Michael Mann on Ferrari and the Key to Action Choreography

We did look at various crashes, to see how various crashes were shot, how these cars really moved when they crashed. There were a horrendous number of fatal accidents in the 1920s, for example. What I didn't want to do was long lens, beautiful shots, race cars going through the countryside, because that kind of pushes audience back into being observers.
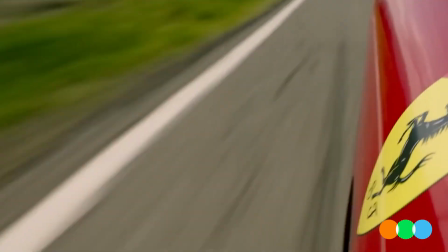28s
And instead, I wanted to subjectify the experience for audience and bring them into the car.
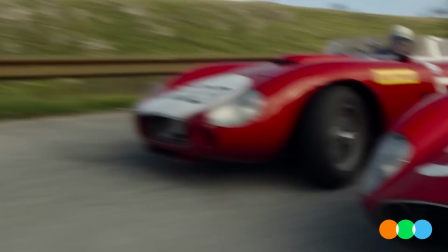33s
So that meant, the agitation, the sense of you are there, and also for them to understand the basics, which I don't think audience really perceive that they're getting that, but that's the design of the very first sequence.
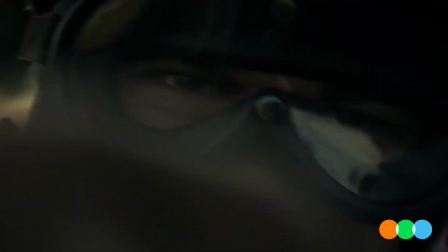47s
When we see Jean Bérat drive what is in fact Dick Mason's actual Maserati single-seater, and we're seeing what he's doing, and audience are picking up on it.
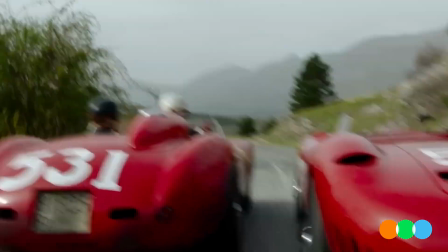56s
They see when he shifts from fourth to third in the beginning of that chicane and accelerating out at the apex of the turn. It's seemingly dramatic and just something to look at, but subconsciously, it's designed to instruct the audience. Here's driving these cars in 1957.
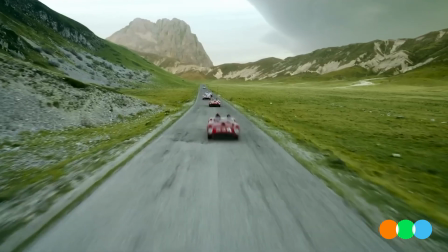80s
The choreography of these large-scale scenes is, it's kind of fascinating. I learned a lot from a choreographer in a little neighborhood in Maputo, Mozambique, who had a neighborhood dance company who we happened upon quite by accident when we were location scouting.
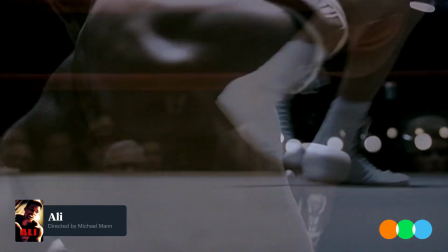98s
I thought I understood what the dance was about, and he said, well, choreography begins with a story.
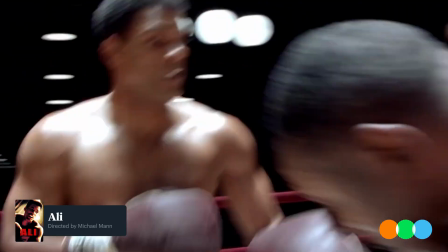103s
And that always stuck with me. So then whether it's round one in the Ali-Liston fight or the shootout in Heat, to me it's like choreographing a dance, if you like, but all begins with a story, the same as a scene that's totally dialogue.
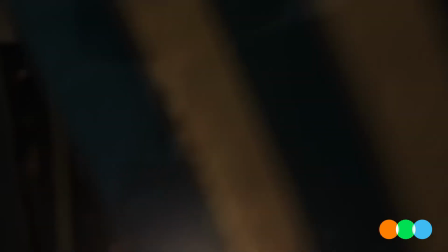119s
What does this character want? What does he want to do? What's his action? What are the impediments?
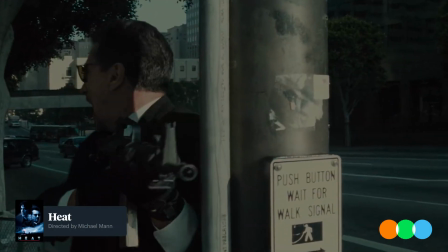124s
What are the circumstances? So that, for example, in the shootout in Heat, it's one thing.
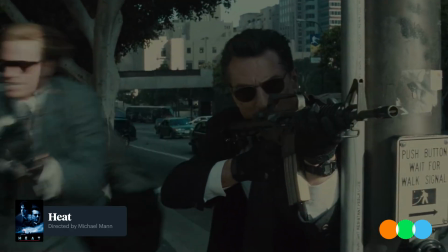129s
De Niro wants to leave. You got to get out of there because more asses are coming in. So that's all the action is designed to leave. And only when you know that can you figure out all the pieces and what ought to be there.
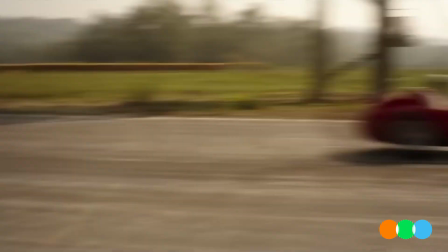140s
Ferrari wants to progress his technical innovations to empower his racing team. That's all he wants. And that part of his life is linear, it's logical, it's driven by reason, strategy, tactics.
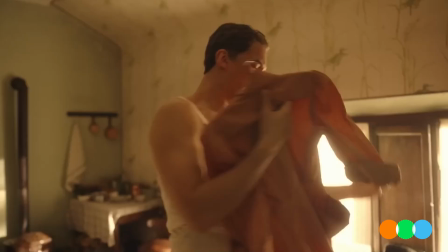155s
The personal part of his life is exactly the opposite. There's no rudder. He's impulsive, libidinous.
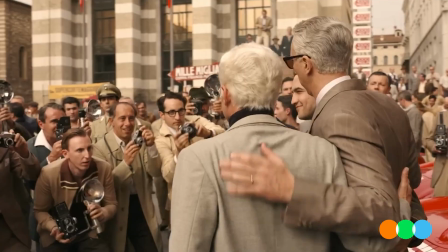161s
There's no shape to it. Everything's chaotic. And that's what's so fascinating about this dichotomy in this character, which is one of the main reasons to do the movie.
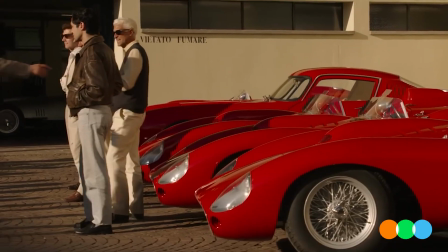171s
You or I might ask ourselves, should we do something or not do something? Enzo's question to himself is, why wouldn't I? So there's an impulsiveness to it that is unquestioning.
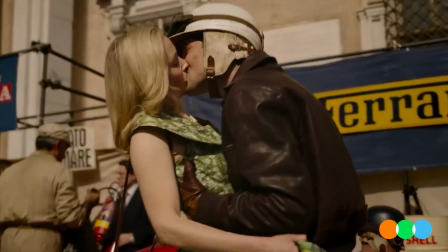181s
It's navigationless. There's no navigation to the personal life. That's what I found so fascinating about him.